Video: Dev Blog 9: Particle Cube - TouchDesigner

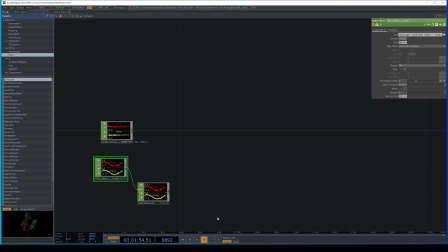0:04 Hello and welcome to the fourth installation of my second chapter of devblogs.
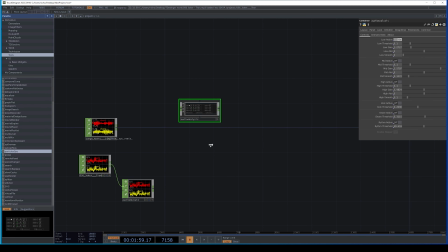0:10 Within this episode I'll be making another particle cloud sort of effect. This will be very reminiscent of the first particle cloud that I sort of went for in the first set of devblogs. And again, for this I'll be using TouchDesigner, so let's get started.
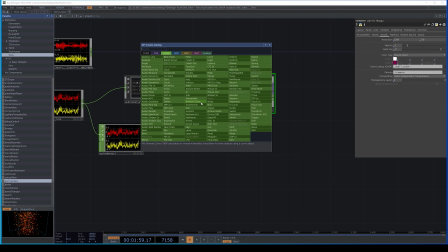0:31 So to kick things off, again I bring the audio into my workspace,
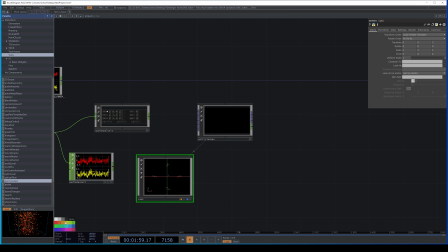0:36 and for this effect I'll be using the audio analysis node rather than the spectrum. And what this does is it breaks up the audio into differing categories.
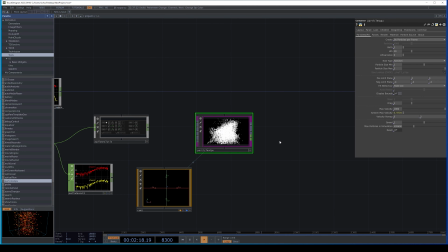0:48 So it breaks it up into the kick, the snare, the low, mids and highs, and with each of these individual values I can go about and I can use these values and I can tie them to different parts of the visualizer later down the line.
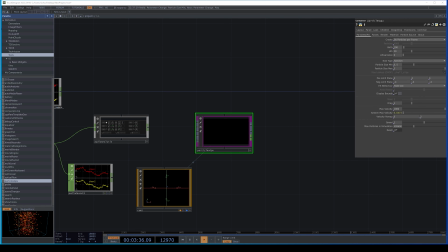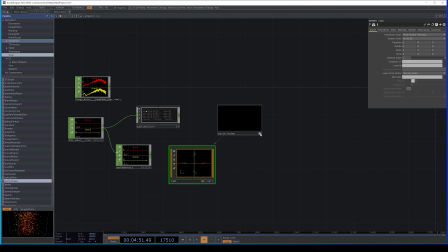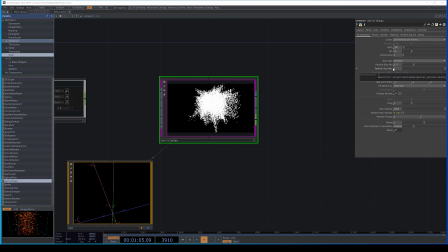1:34 So for the basis of this effect, I'll be using the Particles GPU node. This will be the first time I use this node for any of my effects in TouchDesigner. And the great thing about using this node is that since it spawns the particles,
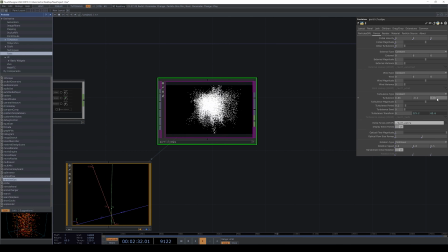1:52 I don't have to worry about creating any materials, so this sort of saves me a step. But currently I'm just going about and changing the values until I get a more sort of
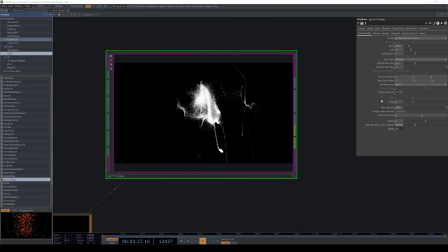2:03 ethereal look from the cloud rather than it being just one big whole piece.
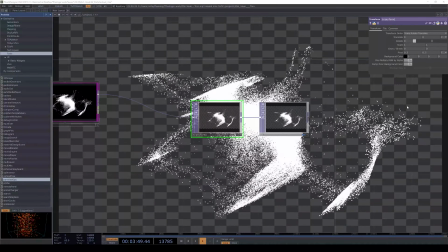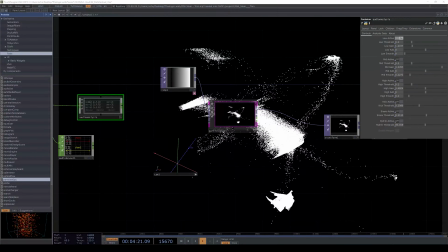2:23 So once I was happy and once I had a general look for the effect down,
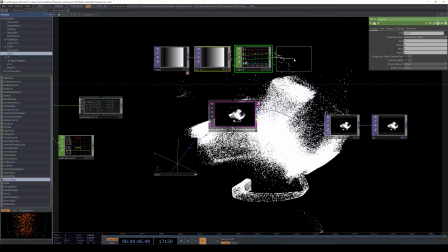2:29 I focused my attention on the colouring for the visualizer.
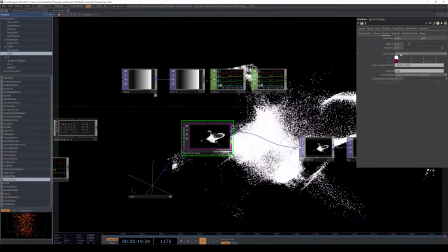2:33 To do this I used a pair of ramp tools, and ramps are great because when applying colour through them,
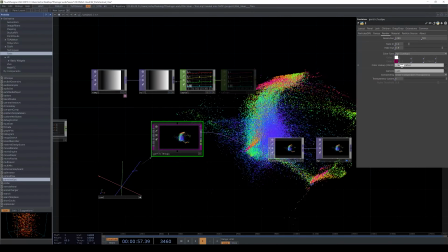2:42 the colour is different throughout the whole image, so from left to right it changes from one colour to another,
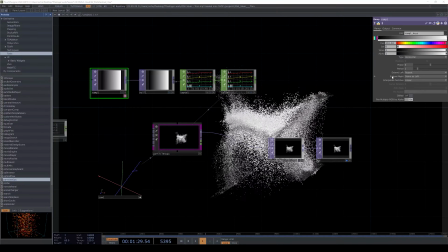2:48 and this can work great when applying it to visualizers, especially ones that have a lot of movement around the screen.
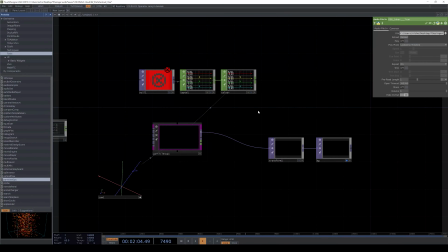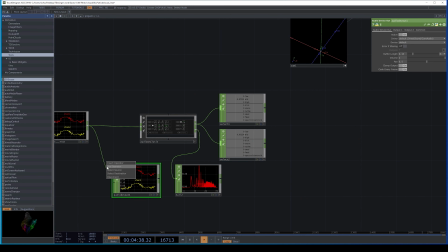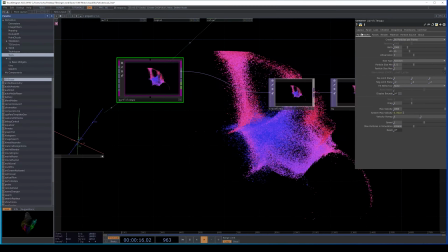3:09 So now on this next step, I'm setting up a network of nodes that run from the audio analyzer,
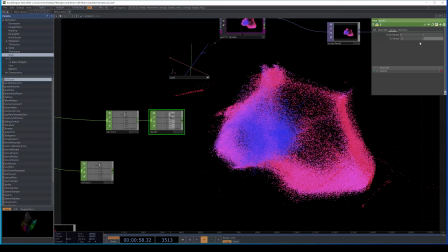3:17 and I use a set of select nodes to select the kick and the snare, and then I run them through some math nodes to amplify them,
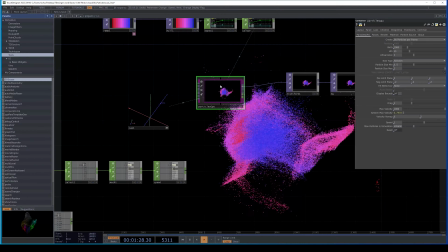3:26 as well as some speed nodes to make them faster.
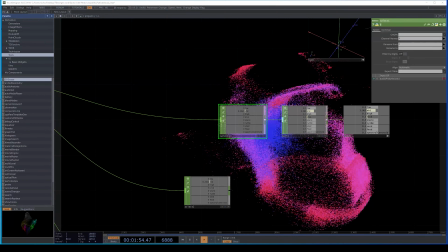3:29 And then these values I can then use as the basis for the movement of my effects.
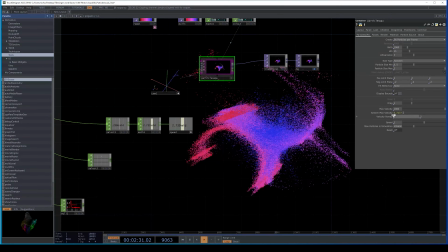3:37 So here I'm just tying it to different pieces of the effect and seeing which works best.